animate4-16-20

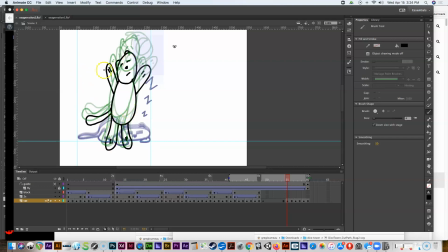[45:12]
Okay, so now I have this cat here. Once again, he still looks like a bear to me, like when he became Winnie the Pooh when he exaggerated up here. But okay, and if I want to, I can always turn off my onion skinning.
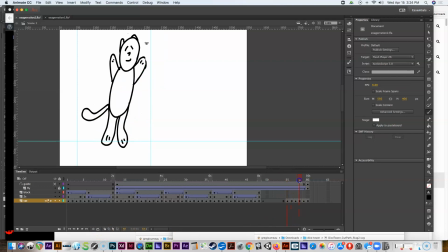[45:26]
And if this were an actual animation I was doing, I could fix these so that they looked really good, But for right now, just for the purposes of this exercise, it's good enough, right? So we have that cat becomes that super exaggerated guy, right?
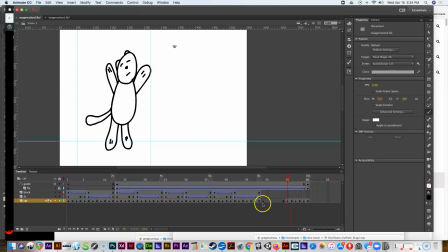[45:44]
Okay, and so now we've got three more sets of frames to do here to get him back down to his original sleeping cat position. So, these last couple of sets are going to be me pushing him down and getting him as close to that as possible.
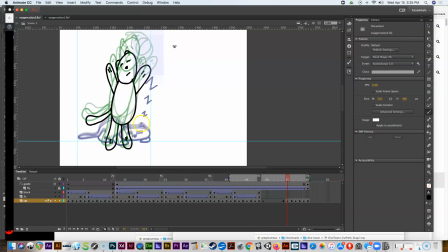[46:00]
And then, of course, this final one here, I want to make it look like he's just moved up a little bit from this position so it's a smooth sort of transition. So let's see, I've got two more to get him down to there to where I have that smooth transition.
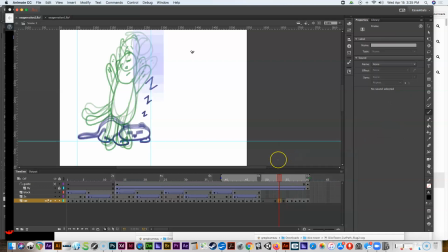[46:15]
So I'm going to go ahead and insert a blank keyframe here. And of course, this one, I want to get him, even closer down towards the floor.
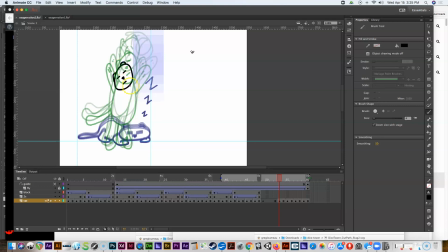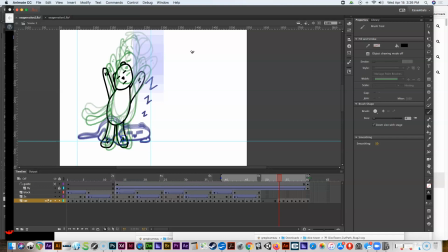Okay, and I did a couple things there. I tried to make the tail become a little smaller like it's going to be when it's here, not as high at the end there.
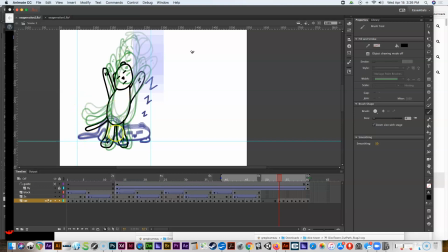[47:10]
And then, of course, I brought him down a little bit. And I'm also making the proportions of his body smaller so that it gets bigger. He gets longer basically as he goes up. Okay, so now I just have one more frame set here of two frames, insert a blank keyframe.
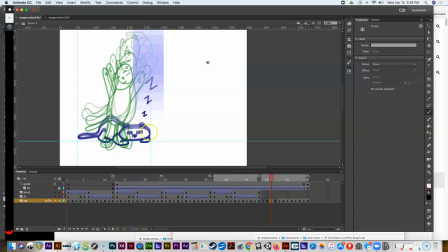[47:29]
There's just one more layer between this and then the transitional frame that'll take him up from there. So I really need to, but see, there's been a sort of a smooth transition here.
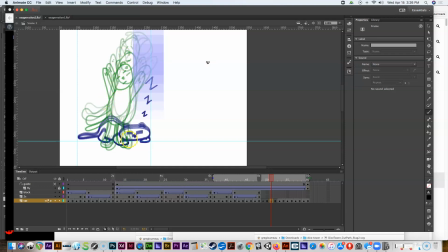[47:41]
So I'll probably just put one more sort of smooth transition there, and then the final frame that I'll draw will be like halfway in between these two. So let me go ahead and draw this next drawing.
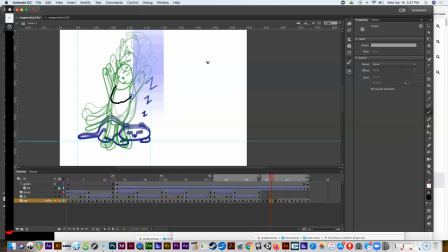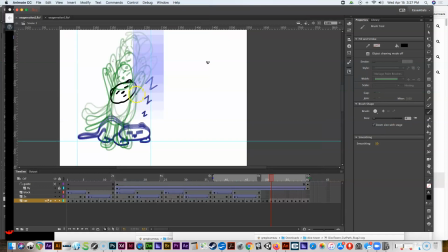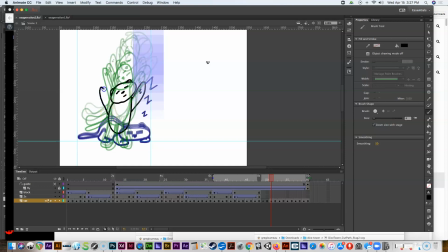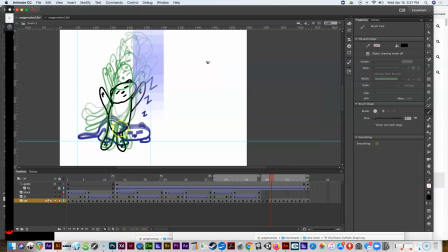Okay, so now I've got him down pretty close to the floor.
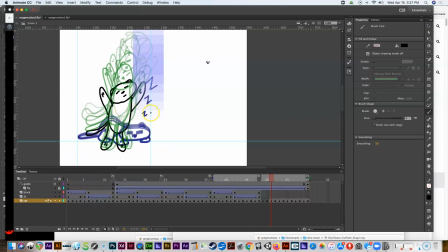[48:42]
The final drawing that I'm going to do in here is basically going to be sort of him at an angle, sort of halfway between this and this. And I'll try to make it look more like this drawing. You can see here that instead of his head being an oval that's elongated up in this drawing, I've started to make it elongated wide like it is here, so it'll make a smoother transition.
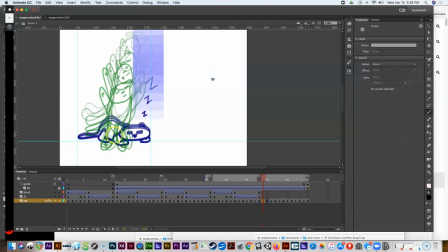[49:02]
Okay, so now I'm going to go here and do my final drawing, which will be, like I said, halfway between the sleeping cat and that cat right there.